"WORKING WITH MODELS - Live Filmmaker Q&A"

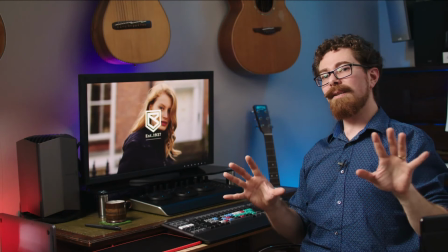Now, I love so many things about that shoot. The models were great.
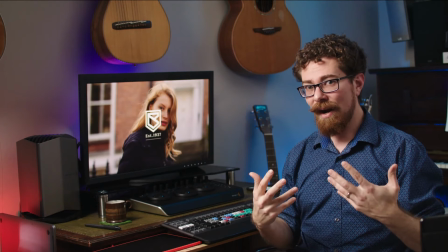Absolutely awesome models. They really knew how to move, and they were a lot of fun to work with.
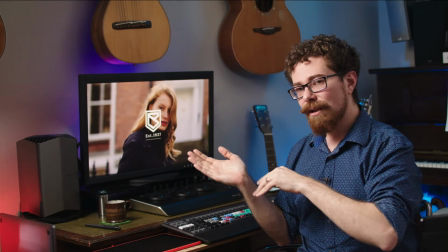There are a couple of things to draw attention to technically on this,
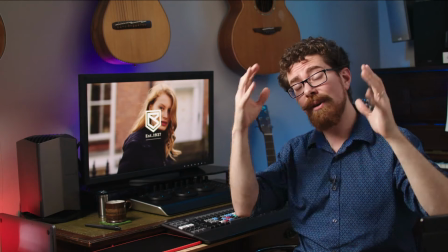and one of them is that unlike the previous shoot we saw where I was on the easy rig, I'm on the ready rig with the Ronin 2 here,
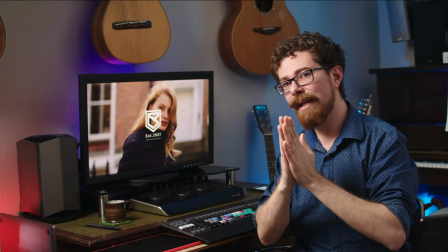and I'm almost exclusively using a 50mm lens on this shoot.
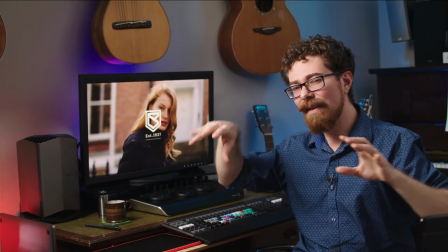I did have a selection of lenses with me, and this was the first proper fashion shoot we did with this client,
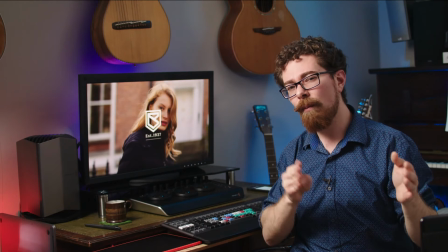so I did take more equipment than perhaps I would have done if I'd known what I was going to end up doing.
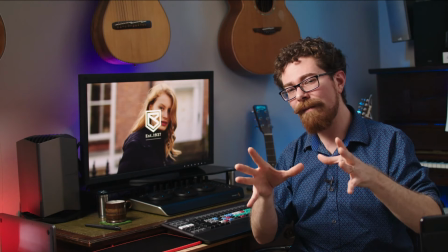But I was stuck on that 50 religiously because it enabled me to move fast enough to get close and wide,
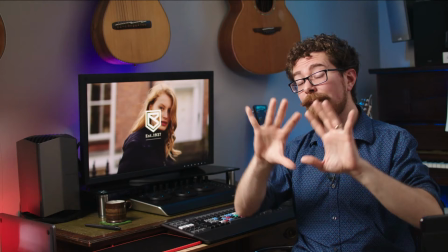and on top of that it really helped to separate the subject from the foreground and give you excellent parallax.
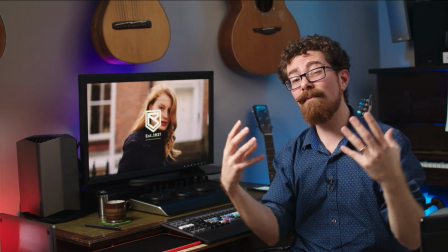So on that Ronin 2 you have awesome stabilization and you get really lovely parallax shift between the foreground and the background.
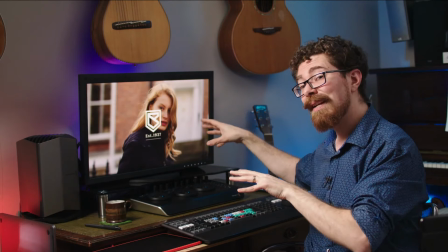Now there are a couple of shots in here where I am on 100mm.
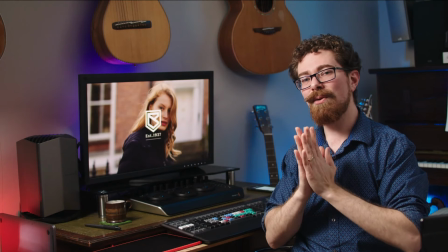100mm on a Ronin 2, it's tough.
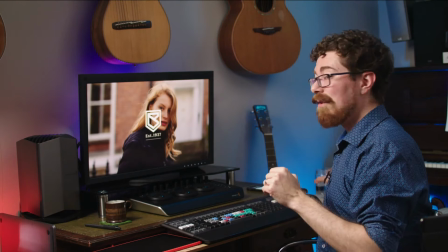It's possible, you can definitely do it, but you need to be incredibly comfortable framing up and moving.
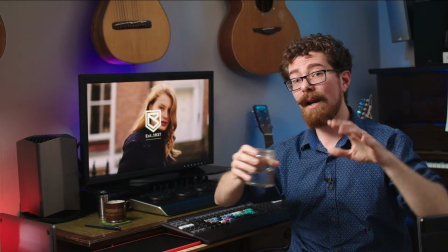So if it was on the vehicle rig, if we had this on the black arm and we were doing it like that, then I would say it's almost a no-brainer.
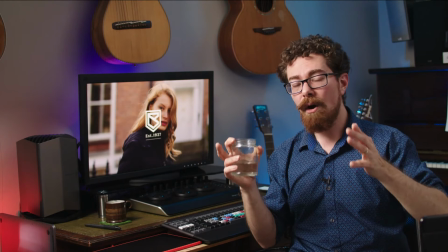Yeah, sure, go on 100mm, knock yourself out. On a gimbal, 100mm is much harder.
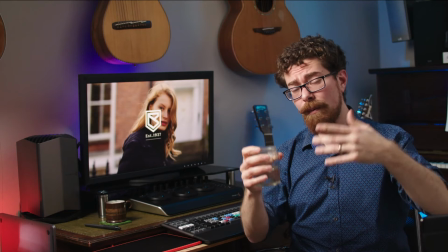Now I came up working on glide cams and that kind of thing,
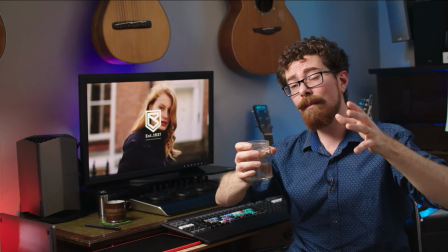so I'm fairly confident with how framing works and how you're going to be able to move and keep things stable and keep things framed.
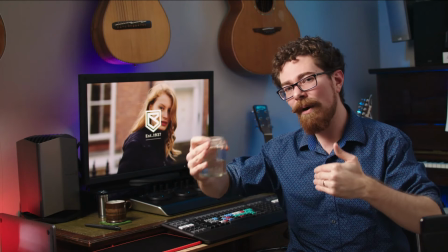And I did start off wide and work my way up to being confident on the longer lenses.
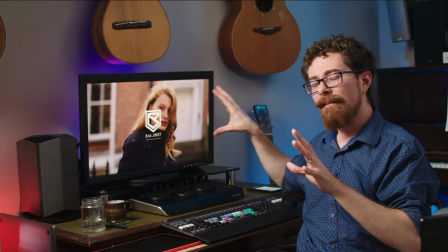But it gives you a feeling, a look, and it's like the, you know,
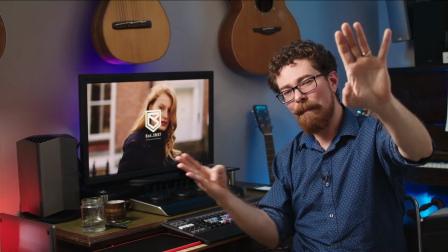that Bad Boys low angle, long lens, parallax whipping kind of thing, which is just so cool.
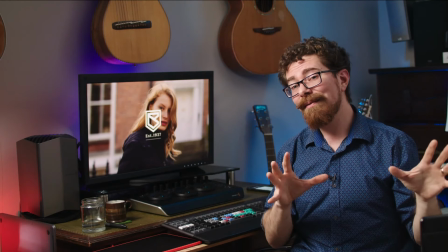You need the wider end to set context for this fashion stuff because
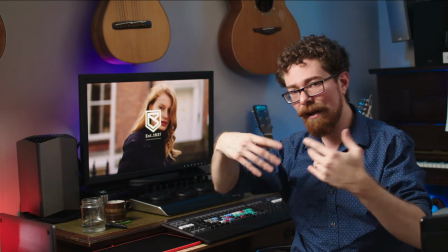it's very much about the locations we're in and they go to great lengths to choose those locations.
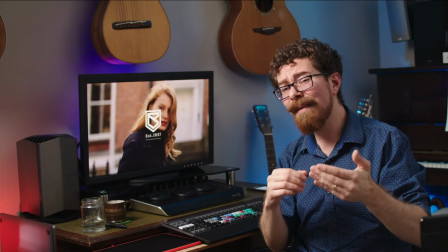But every now and then having a long lens shot in there is going to really,
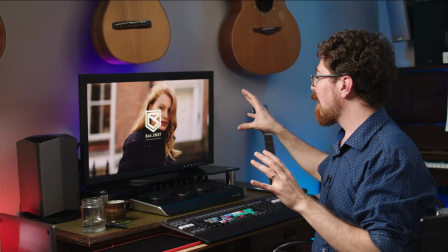really help because it makes it all about the model.
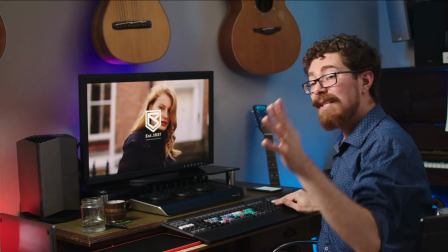Sorry, complete frog in my throat just there. So let's skim back and have a look at how we're making the location.
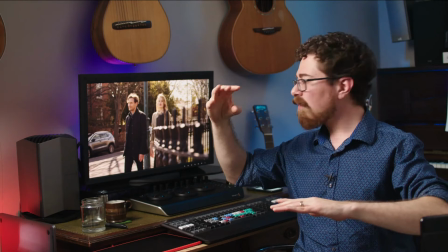So here we're on a 50mm. Medium wide, sort of, I'm moving around, I'm still getting nice parallax, I'm able to get them both in shot.
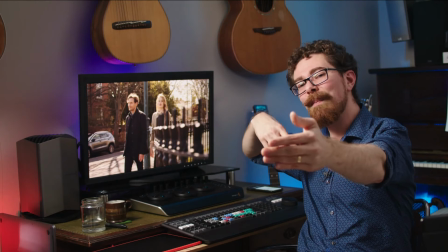I'm not a quarter of a mile away from them to get them both in shot, which is important.
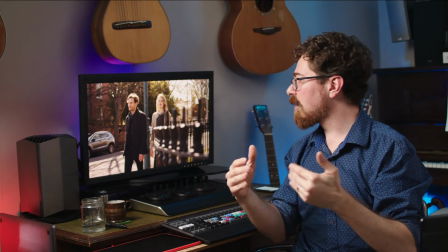If I was on a wider lens closer, it changes the relationship between them and the background,
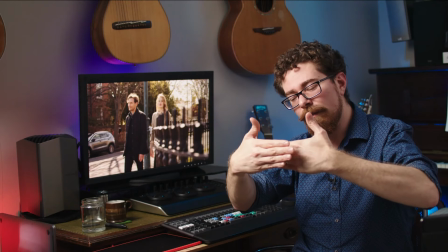and also it changes the relationship between me and them because I'm much more in their faces.
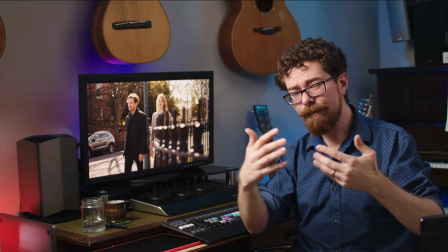So this can actually help to alleviate some of that closeness,
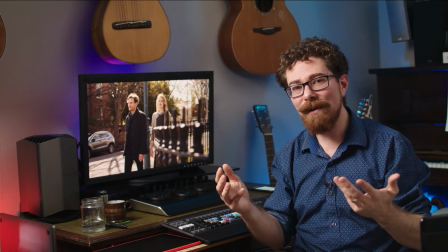and certainly actually at the moment where you might need to stay further away from someone, I suppose. But it does give you a different look, and I like the look that it gives you.
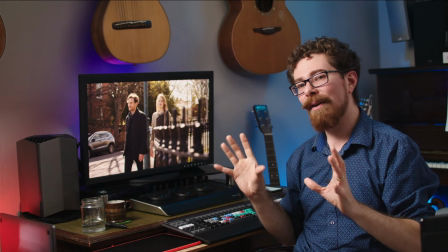50mm is pretty much now what I stick on. I don't go wider than that on any of these shoots because the aesthetic is right.
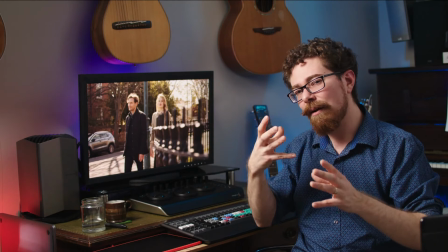When you go wider on your lenses and you get closer, it changes the way people look.
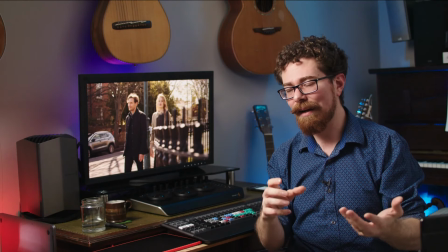Now that isn't because of the lens exactly, and this is a conversation for another video.
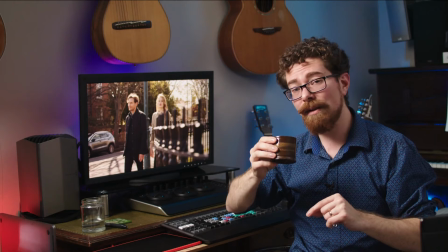This is a conversation for another live stream. Definitely need another sip of coffee before I delve briefly into this subject.
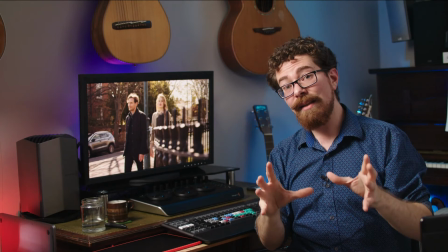The idea that the lens changes the look of the person is right,
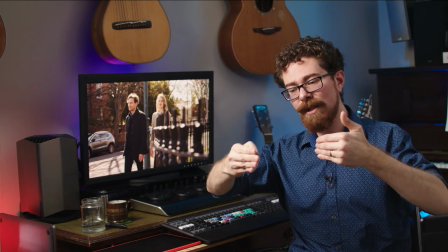but it's more down to the relationship between the subject and the camera and how far apart they are.
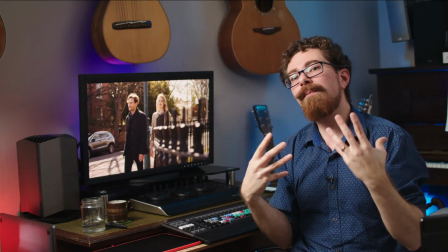So on a wider lens, to get the same ratio of person as you have here in the shot, you have to get closer.
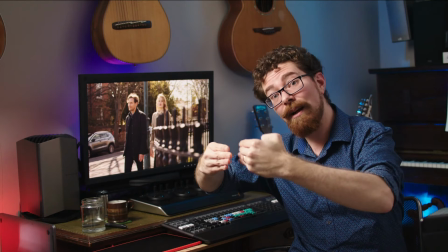And as you step through the focal lengths, you need to get progressively closer and closer and closer to get the same amount of person in the shot.
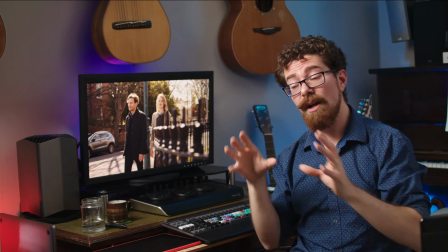Now, because of that distance to subjects change, you get a different feeling, a different look.
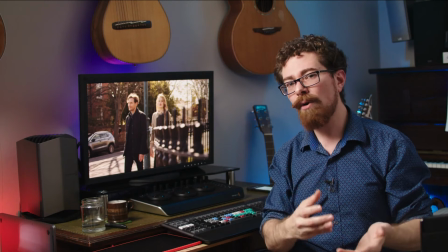The shape of the face seems to change. But it isn't because of the lens. It's a factor that is enabled by the lens.
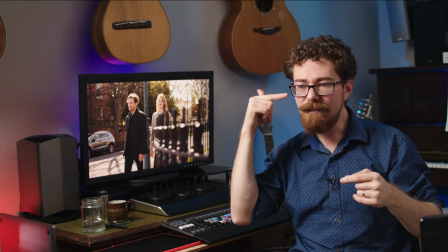But it would happen to you as well. So if you take your eye and you put your eye close to something,
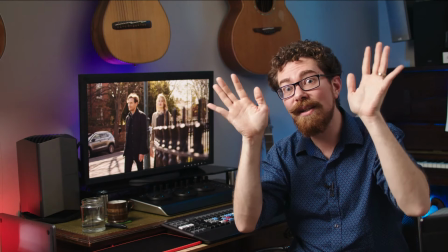then it takes on a different look because you're so close to it and you can see less far around their face.
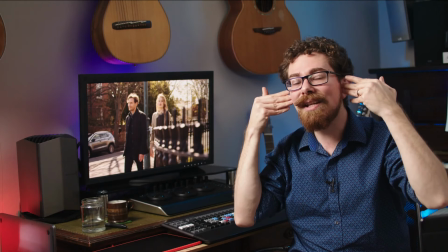Or it changes their face to make it look longer because you're closer to the nose than you are the ears, and it's a really extreme change when you're that close.
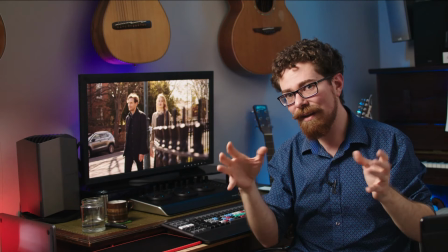But it's the distance to subject that is doing this rather than the lens.
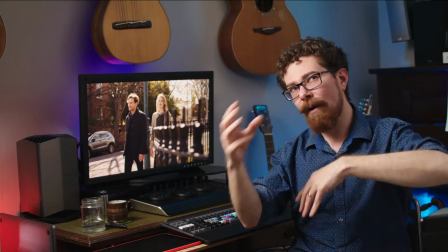But the lens enables you to see it, so it's kind of a circular argument, but that's the real technical reason behind it.
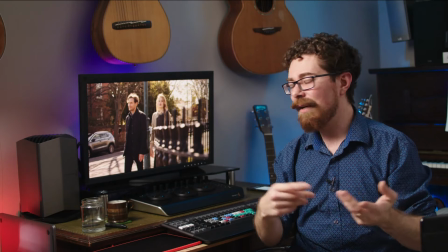And I do like to know why things are the way they are technically, especially when we're doing something like this,
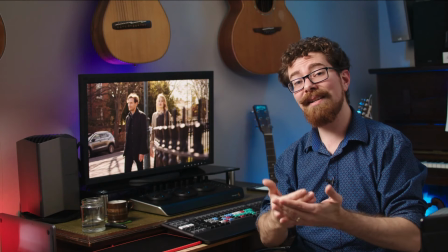because working with models, working on fashion, you need to know how to get a certain look. And certain looks will require a wide angle.
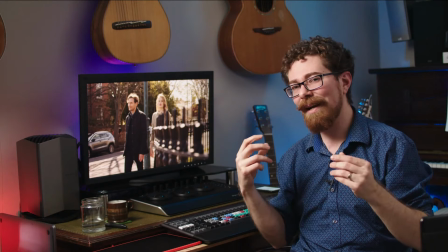But a lot of the time you want that more beautiful portrait look and you want to separate them out. So 50 and above is what I'm sticking with for most of these.
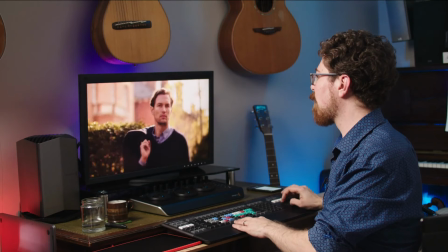Let's skip through some of the other shots because there's some cool stuff in there.
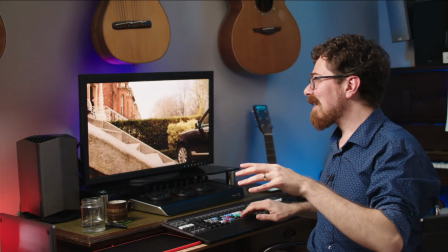This I love. So when we did this, someone in the background just happened to walk down the steps.
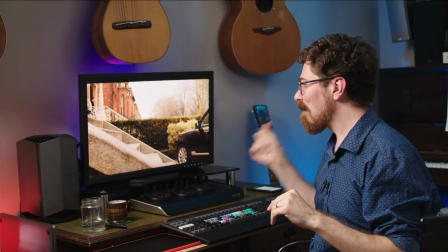But my goodness, the timing was perfect. I wish that we had thought, let's do this, because it is just beautiful syncopation of timing.
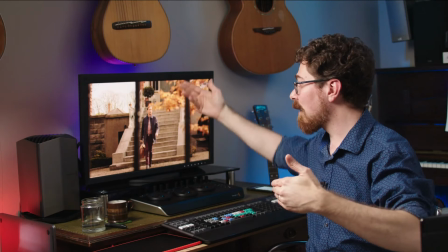Now we do need to communicate with the person who is coming down the steps here. Goodness, I can't remember his name.
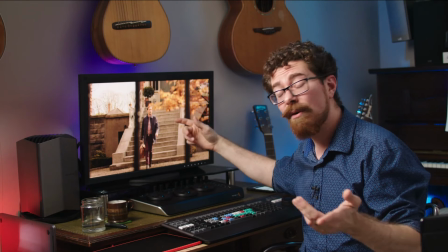Model just here, the only male model we've seen so far, and he was awesome.
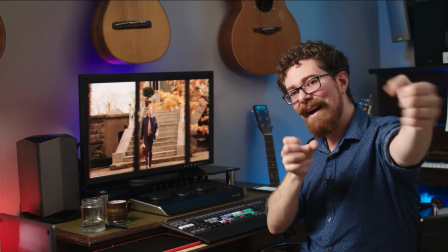So he's coming down the steps, I'm moving behind the railings, and I need my movement to be timed with his progress down the steps.
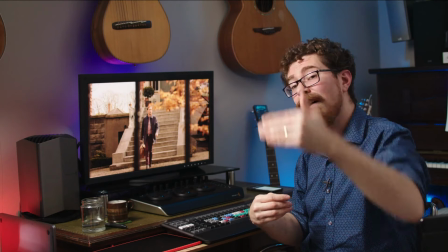So we do a couple of takes with it. I tell him I need him to come down fairly fast, so you can see him kind of skipping down the steps.
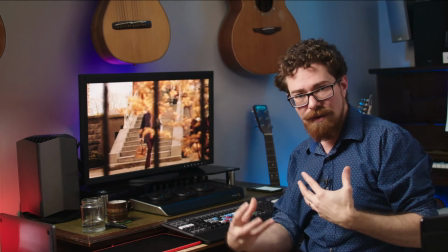Jump, jump, jump. He's not stepping slowly. So knowing the pacing that you want, and knowing the fact that we're running over crank on this,
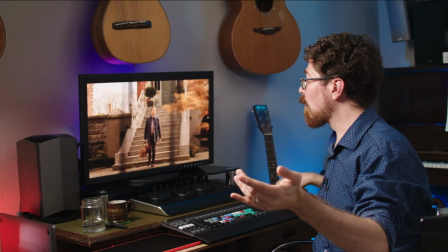that must be 50 or 60 frames a second, I think, on this one,
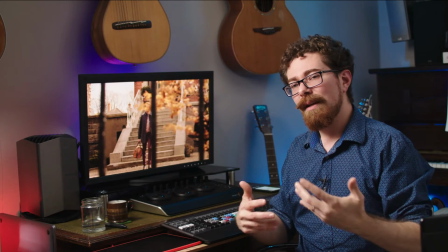means that you need them to be moving at a certain speed, otherwise it just feels sluggish.
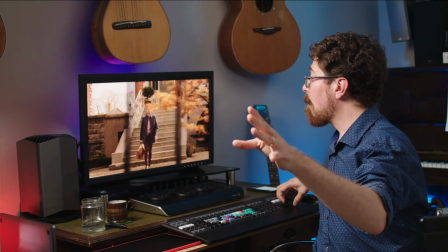But having these foreground elements in there moving helps to give you a little bit of
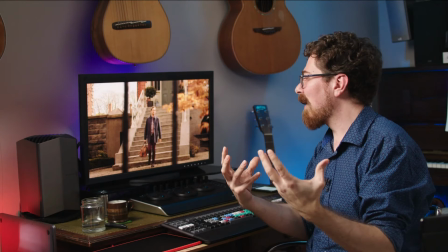interest in the shot and make it a bit more exciting and sell lifestyle.
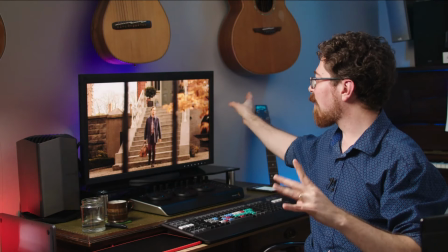So he's living in this house, he's got a fence, he's got sort of autumnal trees just here, he's got his Range Rover just there, he's got big steps coming down, and it's all moving,
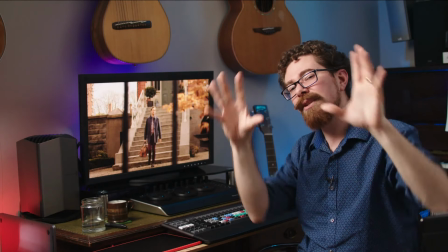and he's centre framed, and he is the centre of attention, but there's other stuff going on, which is nice because it's less obvious,
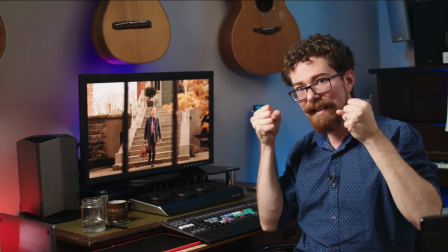it's more lifestyle, it's a little bit more subtle than just bang in your face like we had with Gina right at the beginning.
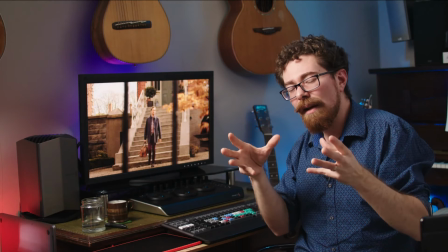That's looking at the camera, really owning it. This is a little bit more removed, a little bit more voyeuristic, if you like.
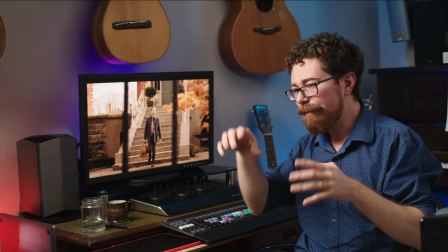We're not able to get as close to him, and that's kind of cool. It works.
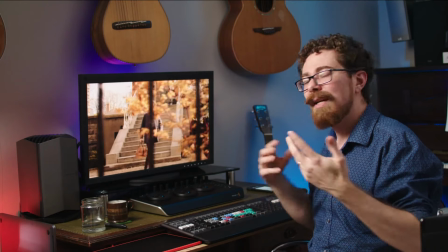We're getting a snapshot into his daily routine, into his life. Walking the street together.
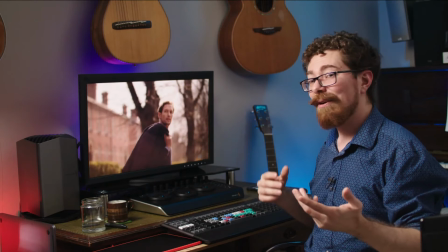This is looking at the lens. She's looking at the lens. He's not looking at the lens.
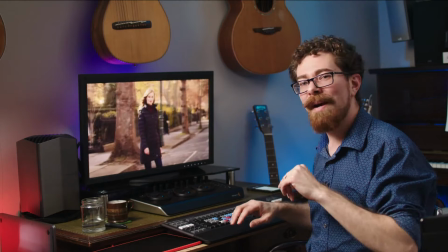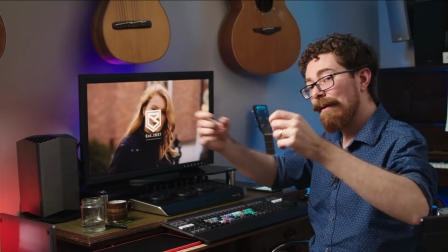That shot, that was so difficult to do. I'm moving around, so I'm moving a long way, and we have to do this dance.
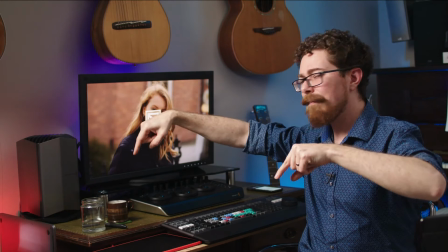So she's making a semicircle around this way, and I am kind of making the other half of the circle.
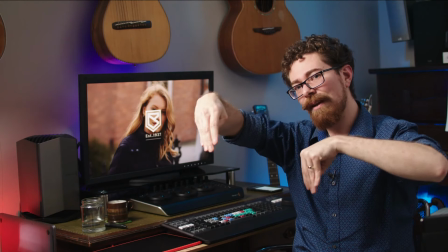So we need to very carefully choreograph what we're doing.
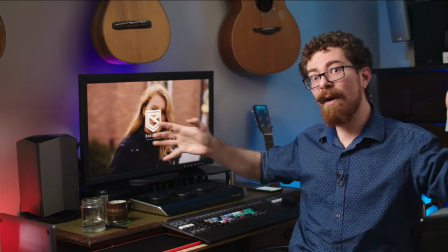And when I'm doing all of this, Rathika, who would be first day seeing with me on this, is kind of walking along beside me like a crab to try and make sure I'm not going to trip over
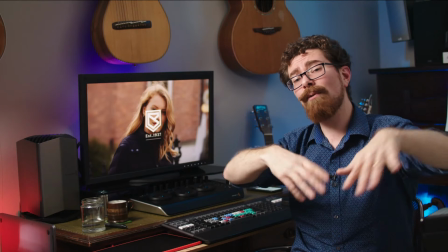anything, keep people out of my way, and just generally make sure the going is good for doing those takes.
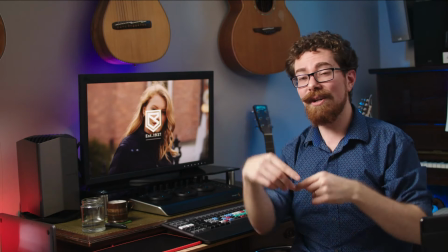But you need to know exactly what you're going to do, otherwise you're going to step, I don't know, off a cliff or something.
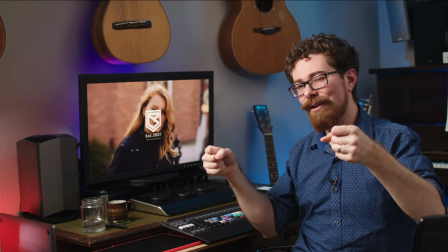You need to be aware of your surroundings, and it's very easy when you're trying to get these long lens shots to fall over, step on something, trip over something.
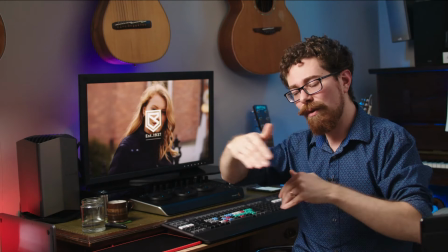So do check yourself and make sure that you know what your movement's going to be.
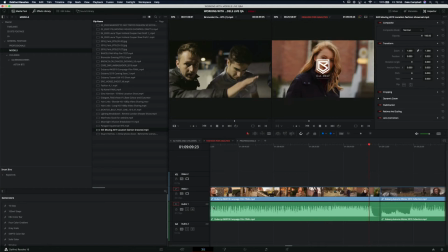Right, let's cut in, and we're going to jump to another shoot now, which is actually the same brand.